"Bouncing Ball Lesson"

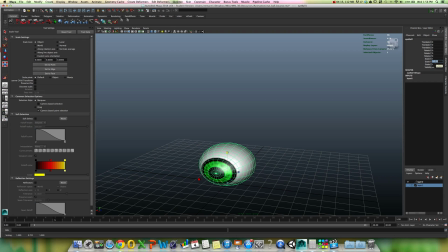[4:12]
Okay, so I'm going to type in my value here. And I have this idea of I squash and stretch. When I squish him all the way, his scale of Y will be 0.6. But now remember, in a squash and stretch type of situation, we must maintain the volume of this object as if it was a real squishy ball.
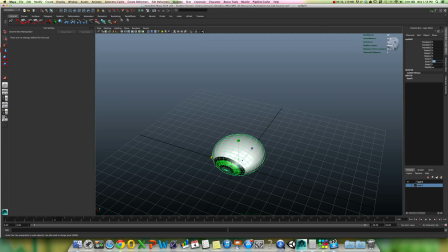[4:29]
So whatever amount we remove from 1 for the scale of Y, or add to 1 for the scale of Y, we will invert in the scale of X and Z. So I will be creating a squash that looks like this.
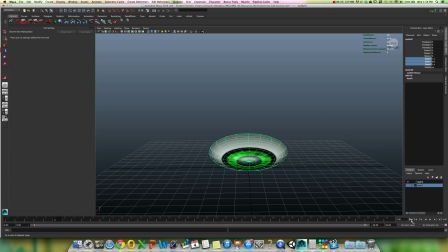[4:46]
And actually, before I do any of this, I'm going to jump back to our initial keyframe. I forgot to set a keyframe for his rest pose. So we're going to go ahead and only going to keyframe the things that we want to keyframe here. So
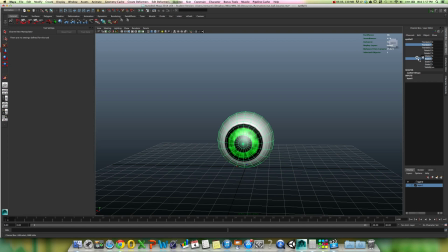[5:00]
I'm going to select my channels. Translate Y, scale of X, Y, and Z. Right click and say key selected. That is going to create a keyframe at that particular position. In this case, the frame 0. Now let's move forward to frame 6.
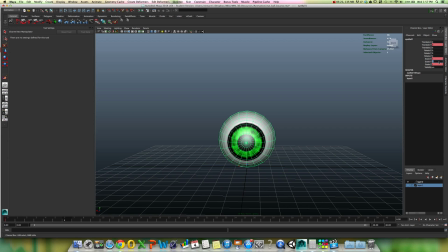[5:18]
And what we're going to do is, now we're going to go back to what I did. We're going to squish him down by typing a 0.6 to the scale of Y.
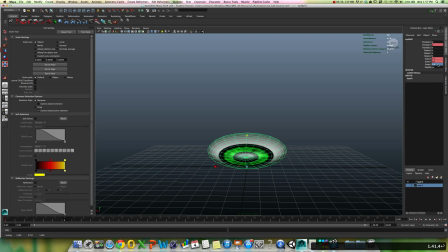[5:29]
And now I'm going to type in 1.4. So by maintaining this relationship, and let's also key this translate Y,
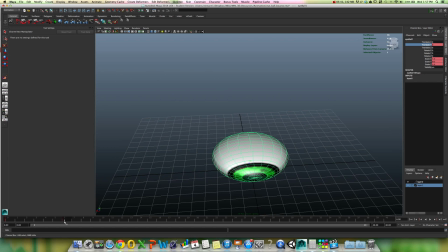[5:38]
right, I'm allowing him to squish down while maintaining his volume.
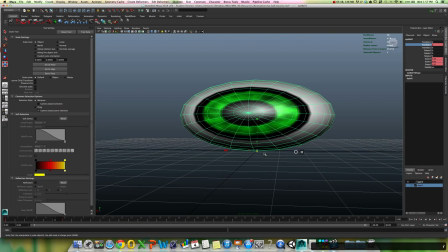[5:46]
If you notice, the pivot point of his scale is right here in the center of the world, his bottom, right? And I'm doing that because we're squishing him from contact with the ground, right? So we don't want to squish him from the middle. That would not look normal. That wouldn't look physically accurate.
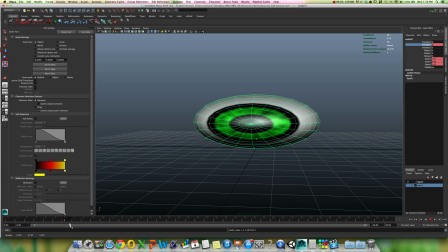[6:03]
Right, so squash. Now what I'm going to do here, it's a little animator trick.
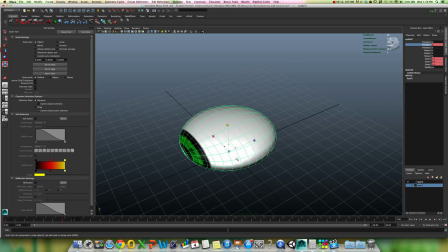[6:09]
In order to accentuate our action, we are going to freeze his pose at his anticipation for a single keyframe.
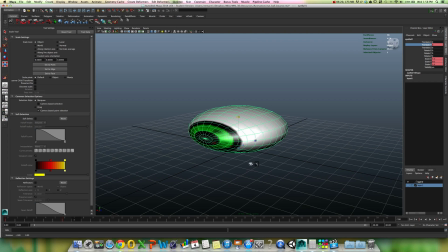[6:17]
So here I am on keyframe 6. Keyframe 7, I am going to once again just select my channels. Now I'm keyframing these individually. I'm choosing only the channels that I want to keyframe.
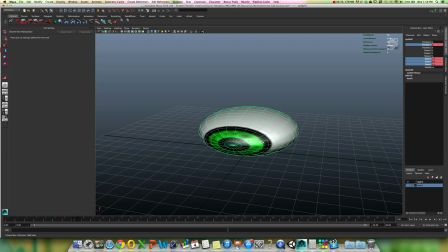[6:32]
So we need one frame, and the reason for that is our eye cannot process more than 24 frames a second accurately. So what happens is oftentimes our eye will drop a frame, and it will look like he popped out of nowhere. And when you see the final animation, let's just bring this guy up here.
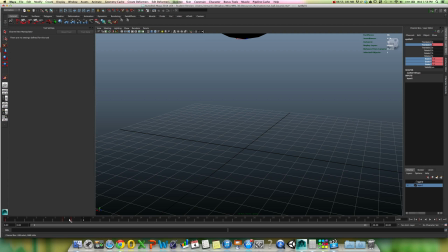[6:54]
I don't know where my... Oh, there he is. All right, here's my little template guy here. Now, I did not do this for him, and if you notice, from one frame to another, it looks like he just popped out of nowhere, right?
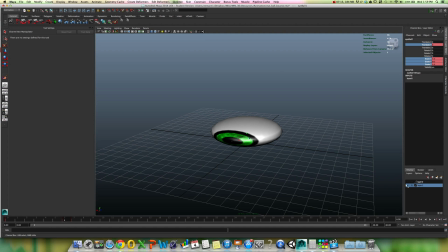[7:09]
There's no solid hold for that anticipation. So what I've done is made a solid hold for this. Just we get 1 second where our eye can register that initial anticipatory pose where he's gathering that energy.
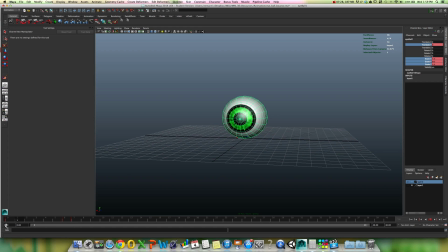[7:26]
So just a little animator trick. You hold on that frame just to exaggerate what's about to happen. So boom, we've got him holding on this frame, and then, and this is where I use my template guy here,
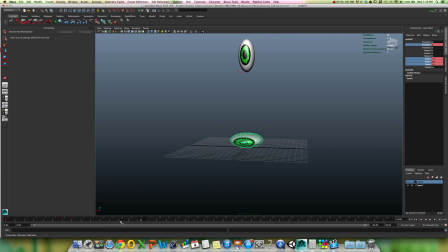[7:40]
going to pick up the point at which, here's my template, he jumps up into space. And this guy seems to be a little slow, so I'm going to squeeze down the time a little bit. Actually, we'll squeeze down the time later.
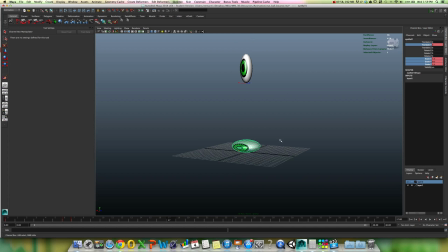[7:55]
So we want to get this pose happening. This is our, just template him there. This is the pose that we're trying to match, which is his jumping up in space. So when he jumps up, and let's just translate him up in the world, right?
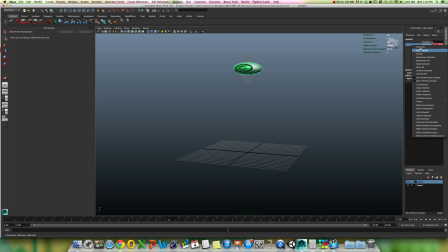[8:13]
And key selected here.